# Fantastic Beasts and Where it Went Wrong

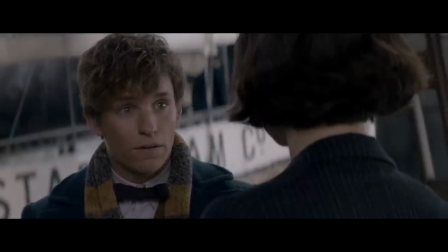maybe a little if they're at the same point emotionally at the end of the film where they were at the beginning then what was the point of going on the journey
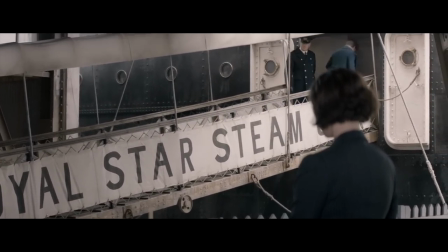we just walked in a circle or even worse we didn't move at all now let's put this same checklist up against harry
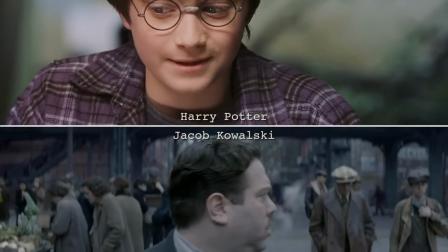potter and jacob kowalski two characters that i believe make stronger protagonists than newt scamander
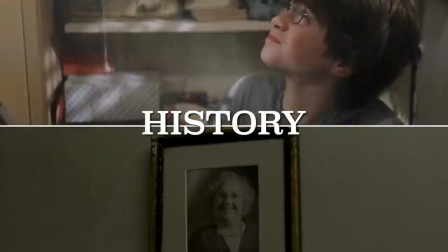harry is a kind-hearted orphan living with his abusive family in a broom closet jacob is a considerate poor war veteran.
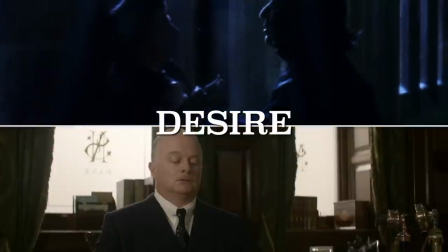Harry is investigating and protecting the Sorcerer's Stone. Jacob wants his own bakery.
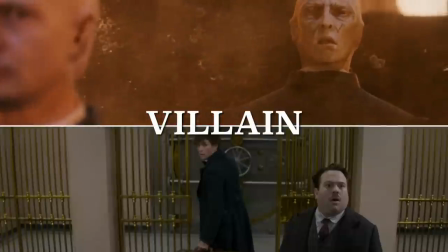Harry is battling Voldemort, Draco and Snape. Jacob is battling the bank.
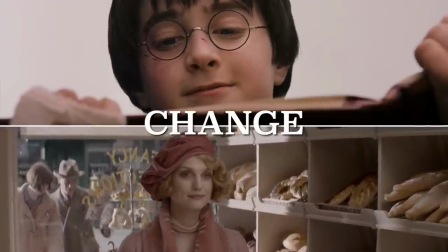Harry transformed from an ordinary orphan into a hero wizard with a new loving family.
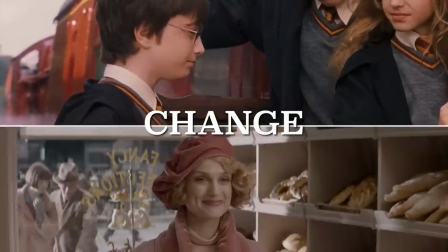And Jacob, the poor lonely factory worker, gets his dream job and falls in love.
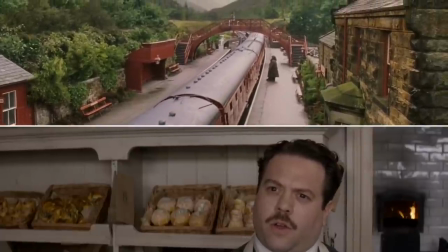Now this is a very simplified list, but an important one if you want a strong protagonist for your audience to follow.
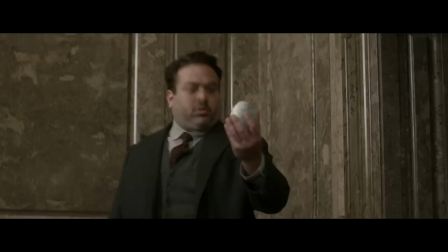It's also important to note that both Harry and Jacob serve as our bridge connecting us to the wizarding world.
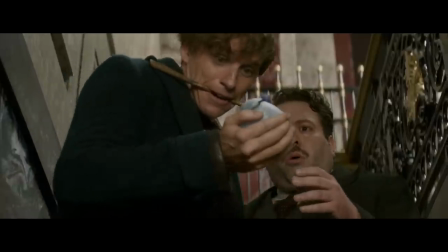Everything is new and exciting to them, and we get to experience all the surprises and wonder through their eyes.
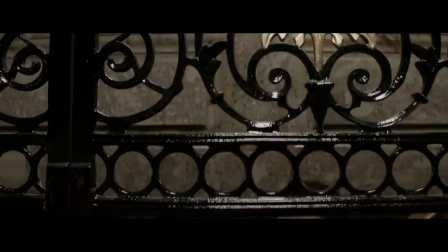It enables us to connect to them on a deeper level, but nothing seems to surprise Newt. He already knows everything and is accustomed to this world.
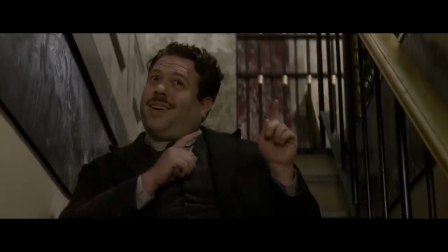It's just another way to further distance ourselves from Newt, and that's not what you want from a protagonist.
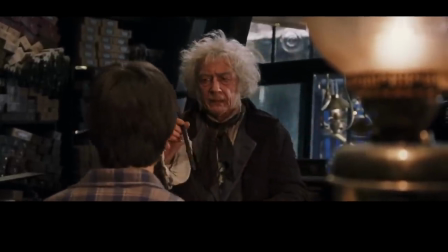Second, unbalanced tone. The Harry Potter films did an excellent job of balancing childlike whimsy with darker elements in each individual book and movie.
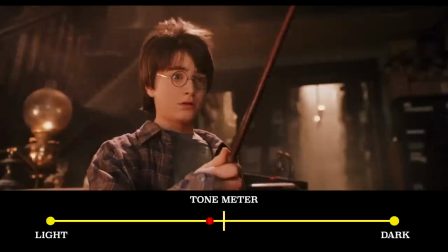And as the movies progressed, the balance shifted with the growing ages of the children and the growing drama surrounding them.
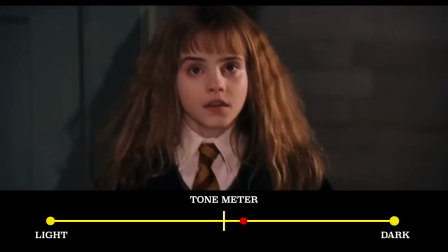But each moment artfully walked the line befitting the film's tone, never straying too far and never seeming out of place.
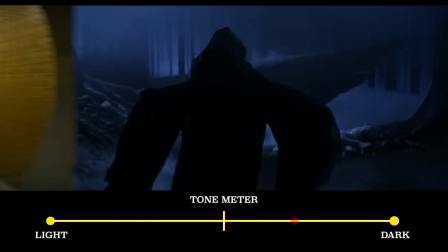The darker moments were built up to, earned over time. But in Fantastic Beasts, I was shocked by the mishandled tone.
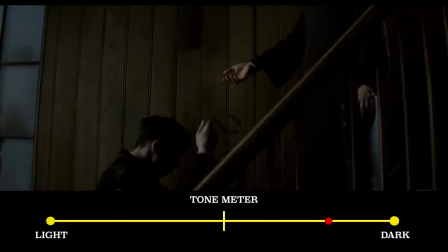In one scene, there are goofy creatures getting into silly situations, and in the next, there are children being savagely beaten.
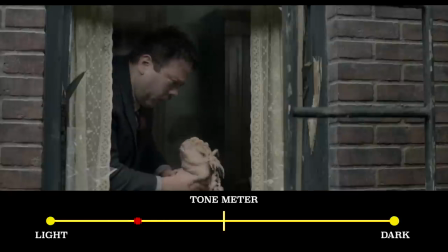This happens time and time again throughout the film. Silly animals, and then murder.
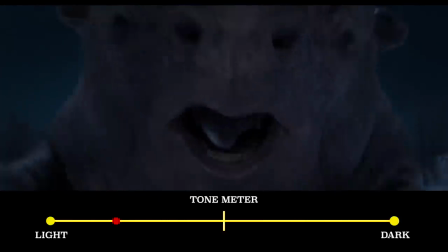Silly animals,
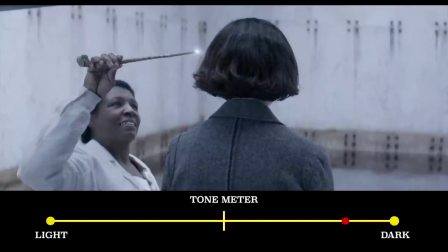and then executions. As opposed to carefully walking the line tonally, the creators went for simple shock and awe moments,
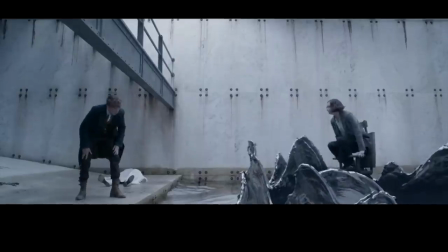jumping from one extreme on the spectrum to the next without ever finding a balance. overall the film just wasn't as fun and exciting as the Harry Potter franchise
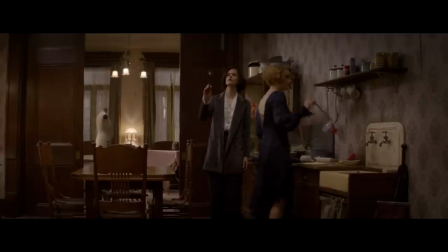third slow pacing there's a common error amongst writers of mistaking stuff
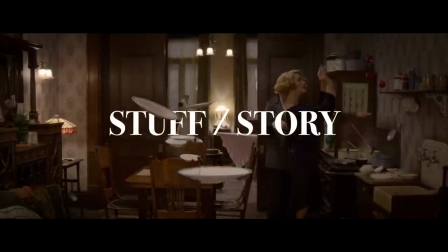for story characters plot setting goals antagonists all
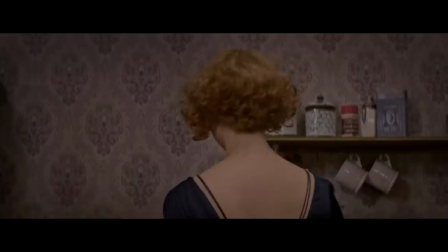serve the larger story that we're watching and when all the elements are working together they're constantly pushing the story forward
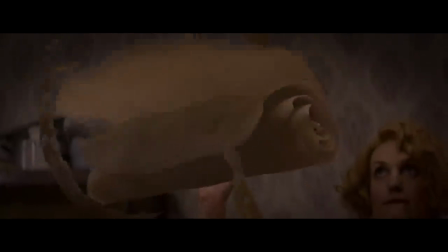building towards the climax and the ultimate conclusion but stuff is the tiny minutiae
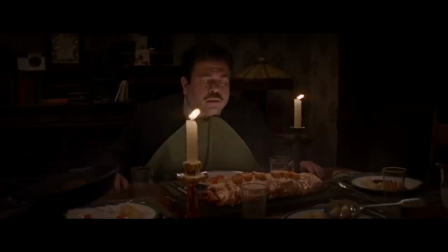or details writers can get lost in, mistaking them for the story.
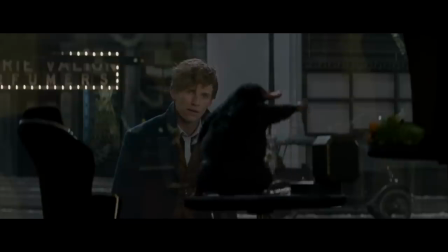The result is cool, explosive, shiny, colorful stuff that doesn't ultimately matter and ends up grinding the story's momentum to a halt.
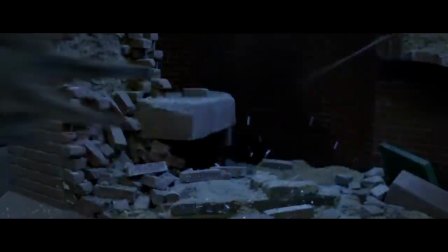It's like putting a new basket, shiny bell, and tassels on a broken bicycle.
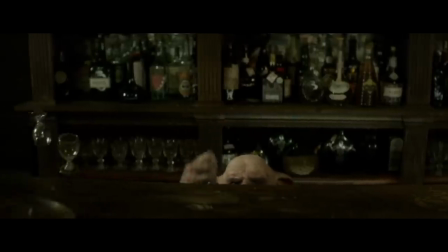It may look the part, but it all doesn't matter because the most important function isn't working properly.
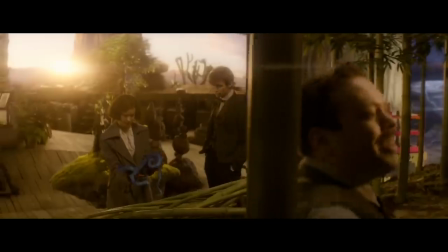It's the mistake of focusing too much on the wrong points, and that's what happened in Fantastic Beasts.
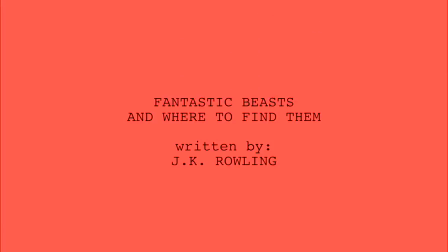This is the first screenplay JK Rowling has ever written and unfortunately it shows.
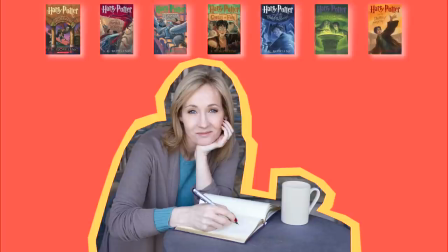The same intricate details that made her Harry Potter novels come to life ended up drowning her screenplay for Fantastic Beasts.
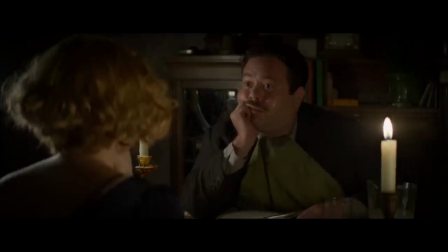This mistake is most noticeable in the scene where Newt and Jacob first arrive at the Goldstein sisters apartment,
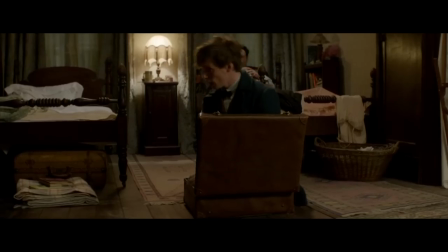when they enter the Ministry of Magic, but the most blatant example is when Newt and Jacob both enter Newt's suitcase.
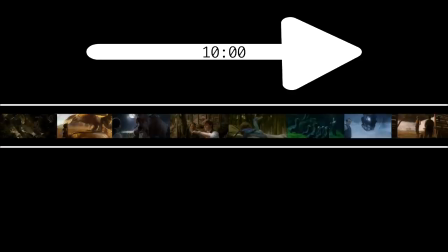The entire scene lasts about 10 minutes, and completely stops what little momentum the story had barely built up to at that point.
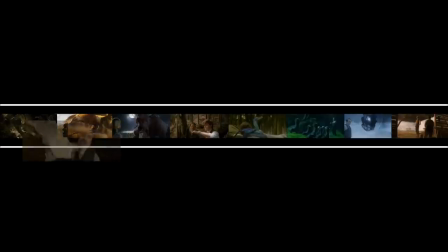In this scene, J.K. Rowling accomplishes a few things.
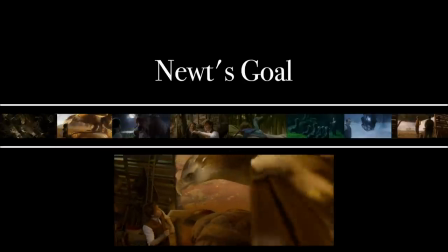Jacob is healed, Newt reveals his reason for traveling to America, and Rowling plants a number of setups that will pay off later in the story.
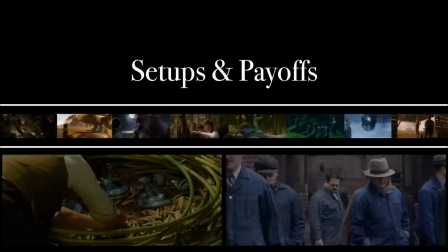Setups and payoffs are great storytelling devices, but a scene also needs to push the plot forward.
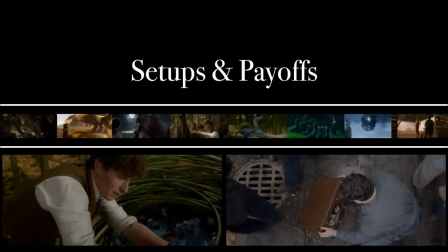Otherwise, in the moment, it's just repetitive and tedious.
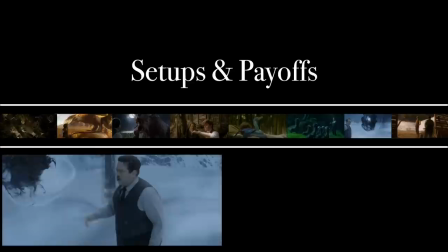We're shown animal after animal until we see an ominous entity that offers a little suspense, but it's just offered to the audience as another setup.
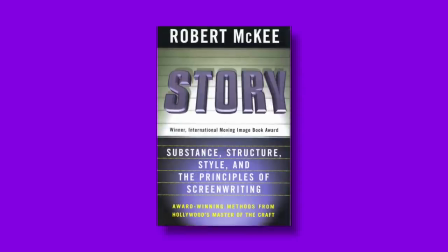We're not given anything in the moment. In Robert McKee's book Story, he says, a scene is a story in miniature.
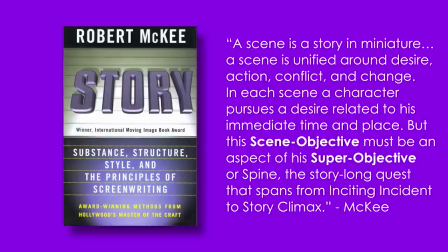A scene is unified around desire, action, conflict, and change. In each scene, a character pursues a desire related to his immediate time and place. But this scene objective must be an aspect of his super objective, or spine, the story-long quest that spans from inciting incident to story climax. So what's the point of this entire scene in the suitcase? What does Newt need to accomplish?
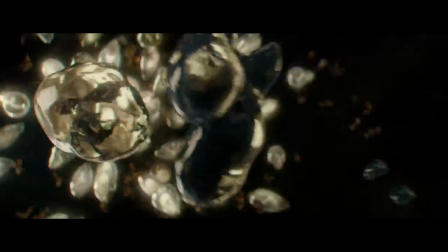Nothing. J.K.
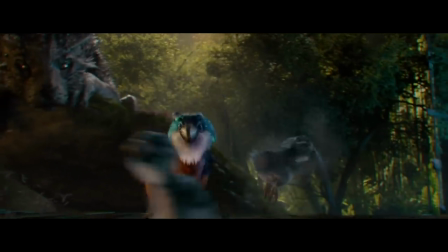Rowling merely needed a way to introduce setups for later payoffs, which resulted in a 10 minute long scene of stuff, but not story.
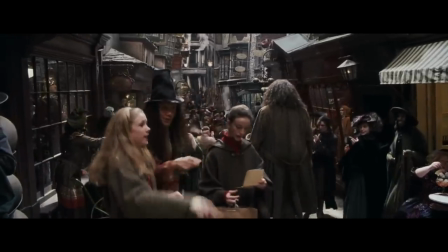Compare this scene to the Diagon Alley scene from Harry Potter and the Sorcerer's Stone. Not only are we introduced to a magical new world, but practically,
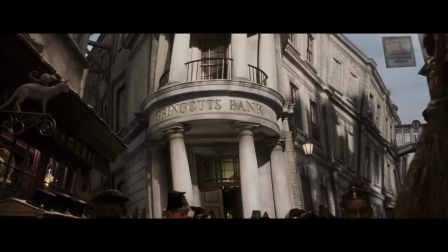Harry has a checklist of items he has to buy for school so already there's a task to accomplish within the scene
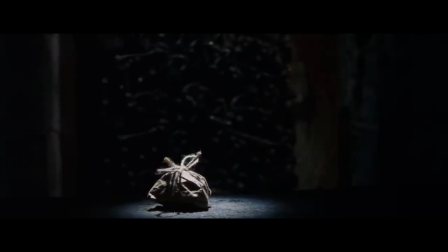we get a glimpse at a mysterious item in gringotts a setup for a later payoff and we're introduced to a
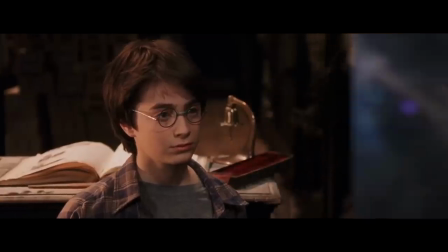foreboding connection between harry and lord voldemort knowing the difference between stuff and story is crucial because
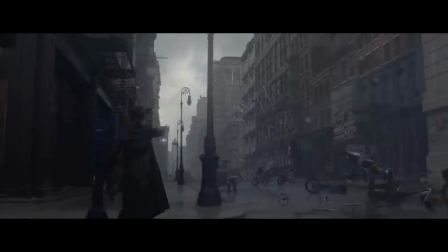if the stuff isn't pushing the story forward it means absolutely nothing warner brothers has already announced four more Fantastic Beasts sequels,
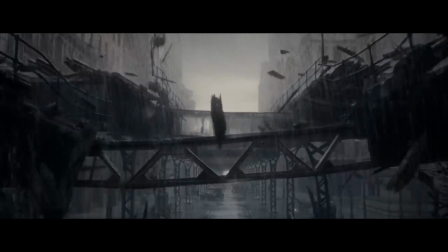because, well, of course they have. I'm cautiously optimistic, though, and hopeful about the future installments.
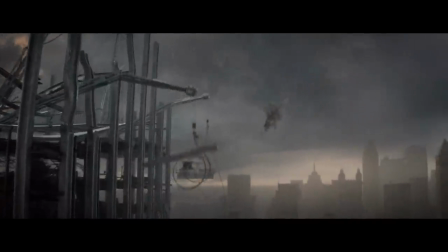J.K. Rowling has a brilliant mind, and there's so much more to play with in this rich, vibrant world. But the problems that plagued Fantastic Beasts must be fixed moving forward,
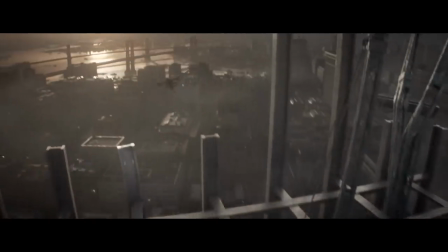if this franchise is ever going to resonate with audiences the same way Harry Potter did years ago.